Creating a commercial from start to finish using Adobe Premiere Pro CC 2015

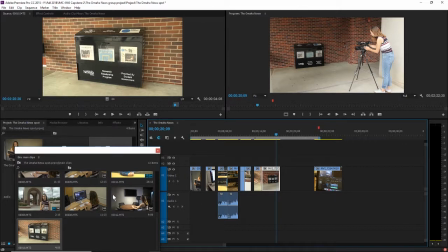(41:50)
Alright, so that looks fine to me. Let's see if I missed anything else while I'm in here. It doesn't look like it. Okay, so next we have the clips of her editing.
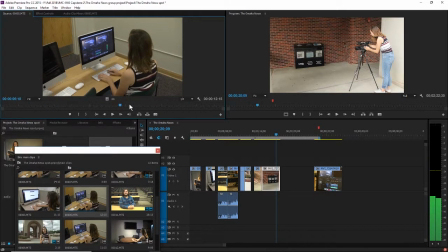(42:08)
I'm just using the playhead here to scroll through it fast so I don't have to watch the whole thing. Okay,
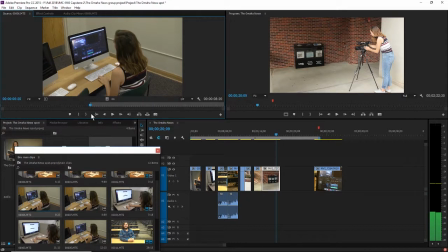(42:24)
I'm gonna hit I right here. And then wait till the O News television logo comes in and stops there. This is also 4 seconds. I'm gonna pull that into there. Let's see if there's another one.
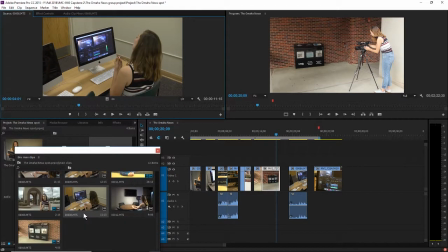(42:47)
Oh right, I had her put in earbuds for this last one. I'm gonna do it right before she puts them in, so an I.
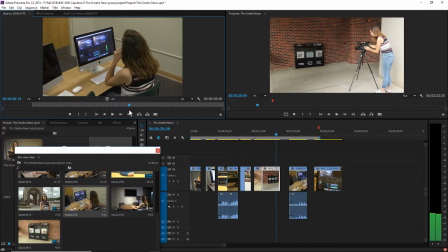And then an O, and that's about 4 seconds. Delete the audio and delete the audio there.
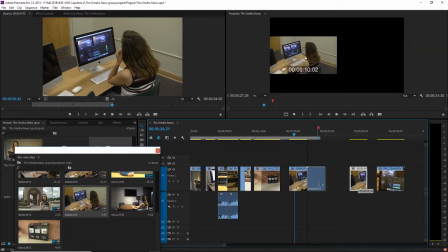(43:26)
Okay, so I've got 2 versions of that scene to pick from.
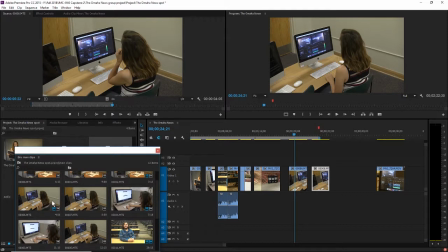So she's editing this one too.
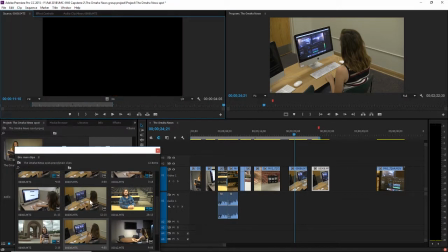Okay, I like that clip the best. So between these two,
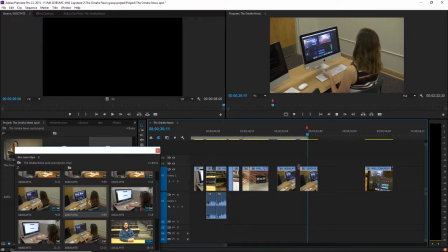(44:04)
that one is stagnant compared to this one, where she's putting in headphones.
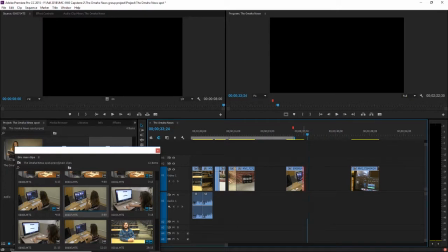(44:11)
So I'm going to click the first one and delete it, and I'm going to click the end of this and drag it out a little bit so I can see.
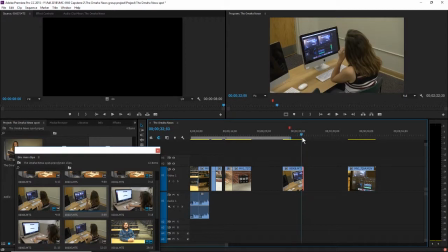(44:20)
She does like a twisting motion here that I don't necessarily want to start if I can't finish. So I'll stop her right there.
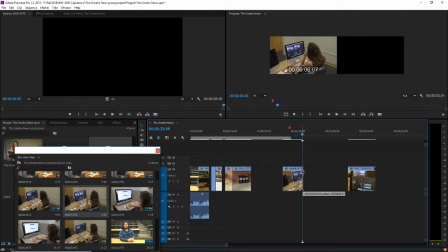(44:30)
And then I drug the playhead to that specific spot and pulled on the clip and it snapped and deleted that.
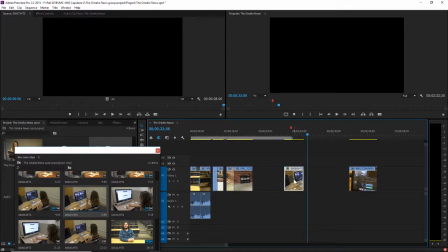(44:38)
Yeah, so right there. I'm going to drag that closer.
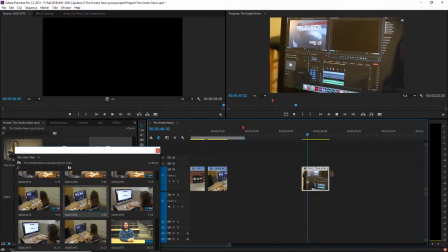So I notice
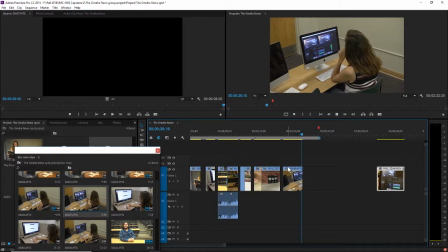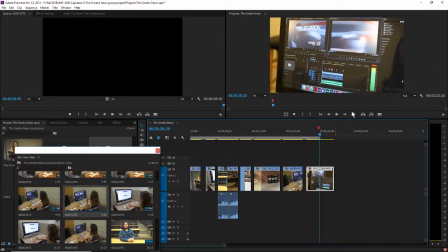(45:01)
the audio levels are really loud in this clip, like you can see, like the red bar is there.
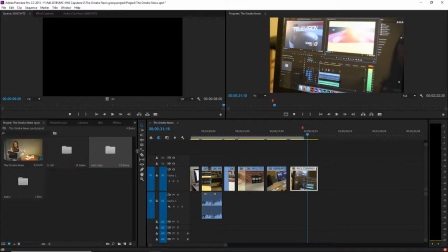(45:07)
And I think that's why I had her redo it. I'm gonna check the B-roll again and see.
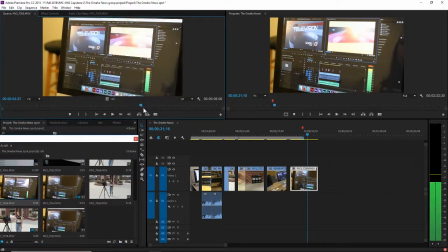(45:16)
I thought I had turned down the quality so it wasn't bad, but it's
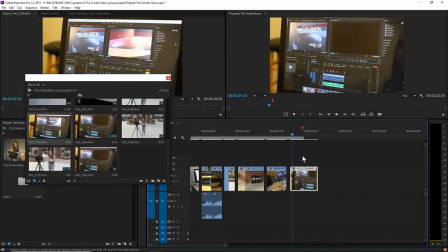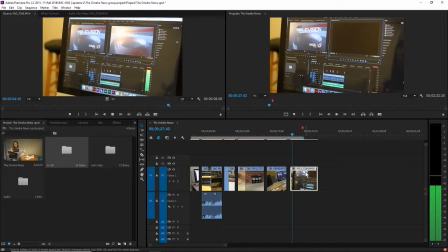(45:31)
Yeah.
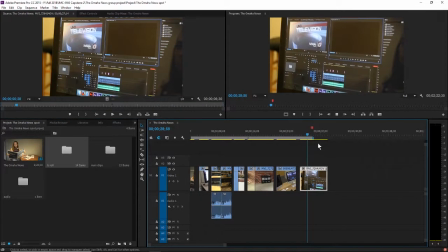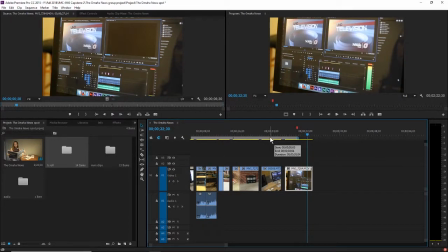(45:37)
So another continuity error, I suppose, if I was trying to make these shots sync up.
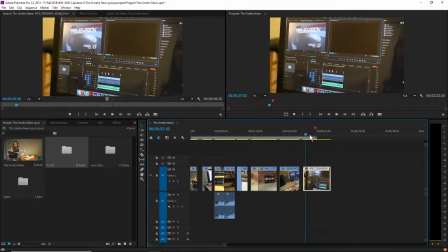(45:43)
She's putting her headphones in this clip, but she's not doing anything in this clip.